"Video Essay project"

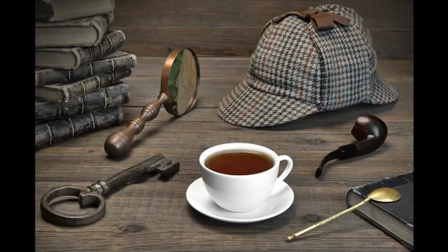(0:00)
The detective genre in film is a genre that teases audiences by forcing them to ask questions from the very beginning of each movie up until the end when a case has finally been resolved.
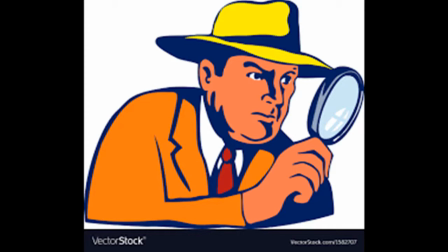(0:11)
Questions like what happened and who done it. These are questions that keep us glued to our seats until each and every one of them has been answered. People love being given answers, but it's the prelude to those answers that makes detective genres so interesting and entertaining to watch.
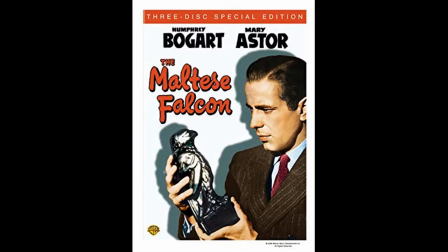(0:25)
In particular, character dialogue in detective films is a crucial ingredient that helps to gradually move each
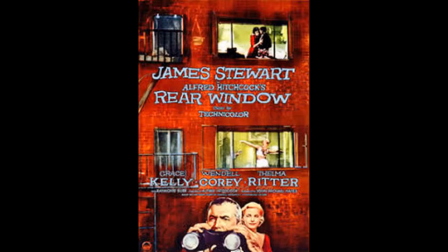(0:31)
narrative along smoothly and is crucial in building up the suspense and curiosity necessary to simply enjoy them. And so, with that being said, let's dive a little bit into a few classics of the detective genre that really stand out in the history of film. There are three films in particular that use character dialogue together with certain cinematography techniques in order to create successful and unique narratives. We have The Maltese Falcon from 1941, Rear Window from 1954, and Murder on the Orient Express from 1974.
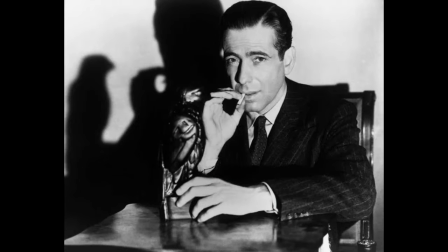(1:03)
So, to start off with the first movie, the main character of The Maltese Falcon is a detective by the name of Sam Spade who uses his skills as a sleuth in order to extract the authenticity of events in the film.
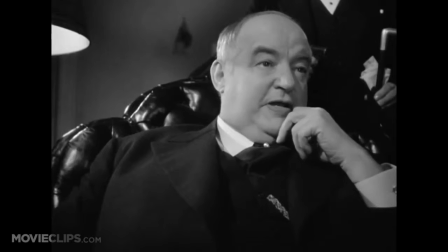(1:13)
That is, how he uses literary elements such as plot and storytelling in order to piece together different truths and lies that people tell him.
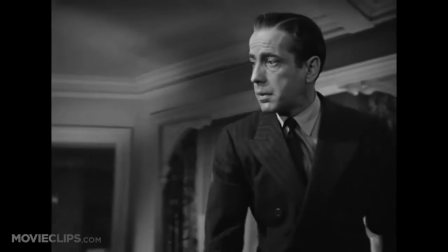(1:21)
So as we can see, dialogue plays a huge role in this movie, as it is the only way that Sam can piece together something out of nothing.
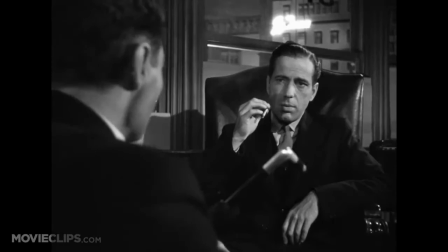(1:29)
But what makes this movie really special is the way that the camera follows each character from below when they seem to have an upper advantage in a situation. Whether it's Sam who has the upper hand in dialogue or another character,
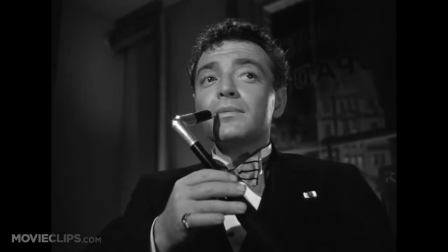(1:41)
the low camera angles always let us know the person that is dominating a conversation at any given time,
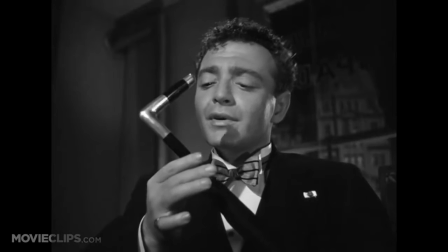(1:47)
which is significant for the way it adds layers and layers of both doubt and certainty at any given time,
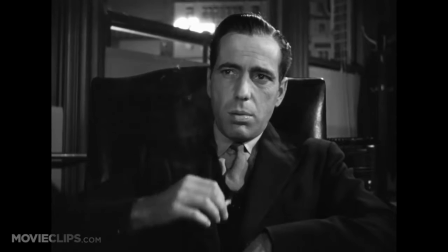(1:52)
and just as quickly flips around whenever new information is presented in the storyline.
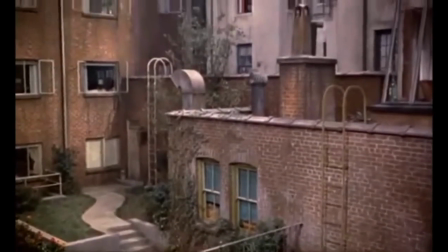(1:59)
Moving on to the next movie, Rear Window was a movie released in 1954 and directed by one of the most famous film producers in history, Alfred Hitchcock.
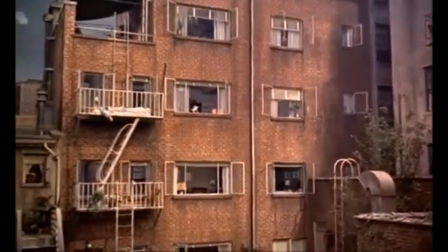(2:07)
In this movie, our main character is a photographer named Jeff, who is recovering from a broken leg and uses his free time to watch his neighbors from his apartment,
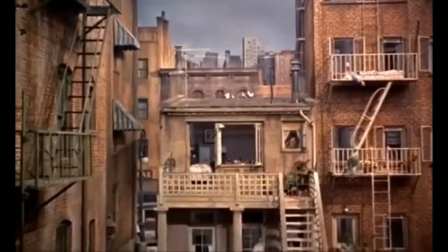(2:15)
only to find out that one of them has committed murder. In this movie, of course, dialogue plays a huge role as well as in any detective movie, but in this movie,
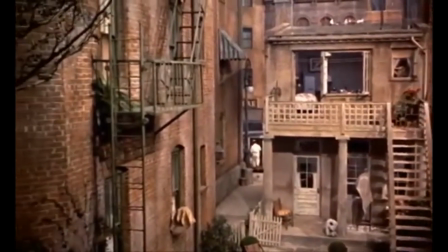(2:23)
the main character is restricted to only being inside his apartment, so we as audience members can only see what he sees.
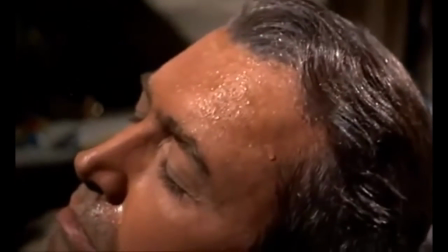(2:29)
And because of this limited perspective, we are often led to question the validity of Jeff's many theories and conclusions.
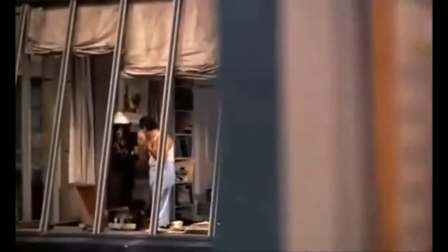(2:35)
Did his neighbor actually commit murder, or is Jeff simply fabricating a tall tale?
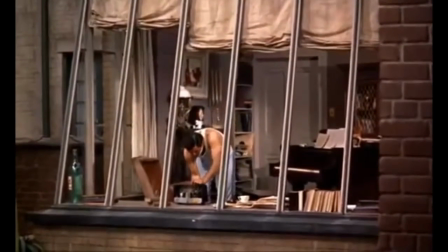(2:40)
So with this movie, the restriction of the camera to Jeff's point of view and to his apartment is an important part of the cinematography that makes this movie so entertaining to watch.
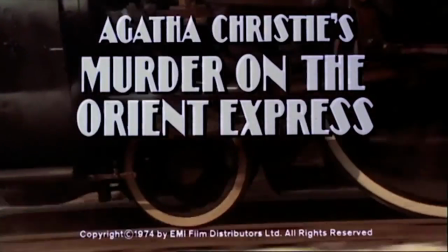(2:50)
And lastly, we have Murder on the Orient Express from 1974, which is based off of famous writer Agatha Christie's novel of the same name from 1934.
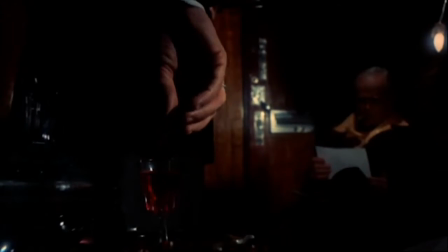(2:58)
This movie has been categorized as a civilized film, one in which there's a minimum of violence,
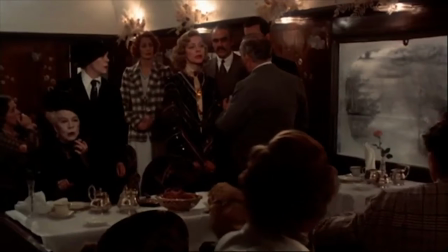(3:04)
an absence of explicit sex, and it is an urban film in which the only major question of importance is who done it.
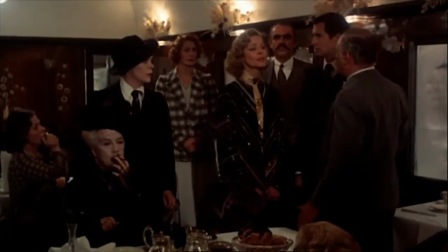(3:11)
On the topic of dialogue, however,
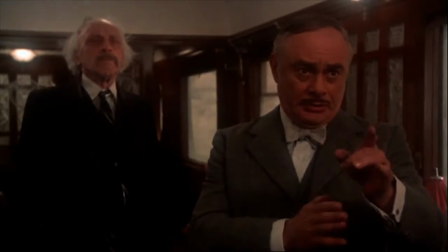(3:13)
the notion that too much dialogue in detective films may cause audiences to lose interest in the narrative has also been a huge topic of debate.
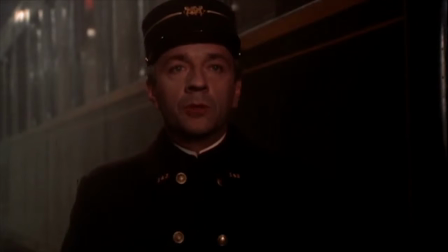(3:21)
Despite the amount of dialogue in Orient Express, there's one significant factor from the film that captivated audiences' attention when it was first released,
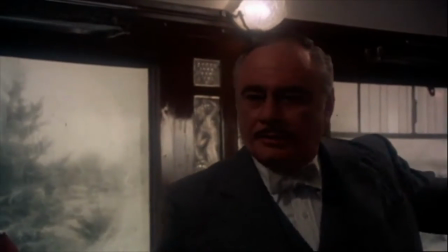(3:29)
and that was the actors themselves who were involved in the movie. Every member of the cast, down to the least important, is a recognizable face,
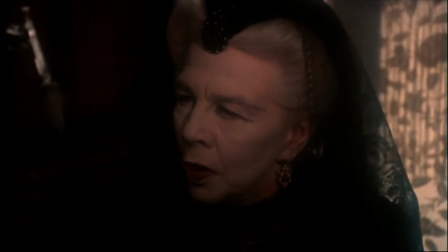(3:38)
and the audience is thus expected to be entertained not only because of the plot, but because these actors are acting out the plot.
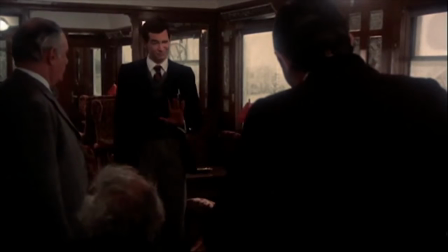(3:45)
Actors from the movie included Sean Connery and Anthony Perkins.
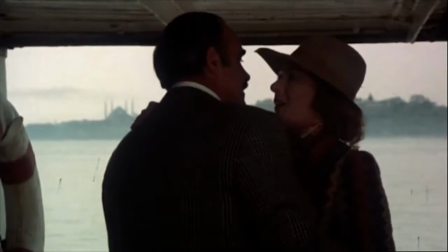(3:50)
So even though the murder in the story had already taken place, and the plot was simply a reenactment of the murder,
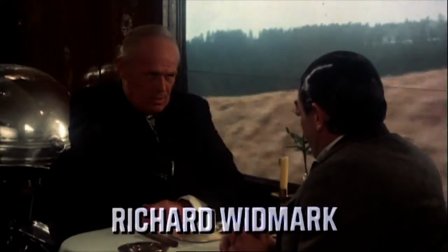(3:56)
the influence of specific actors from already seen movies was what made Orient Express so successful as a film adaptation.
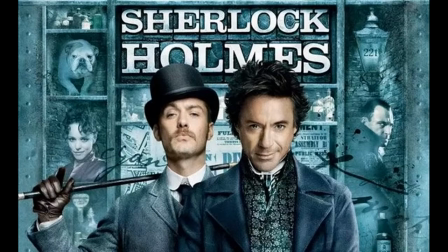(4:04)
Overall, I really enjoyed watching these detective films, and I would recommend them to anyone who is interested in the genre.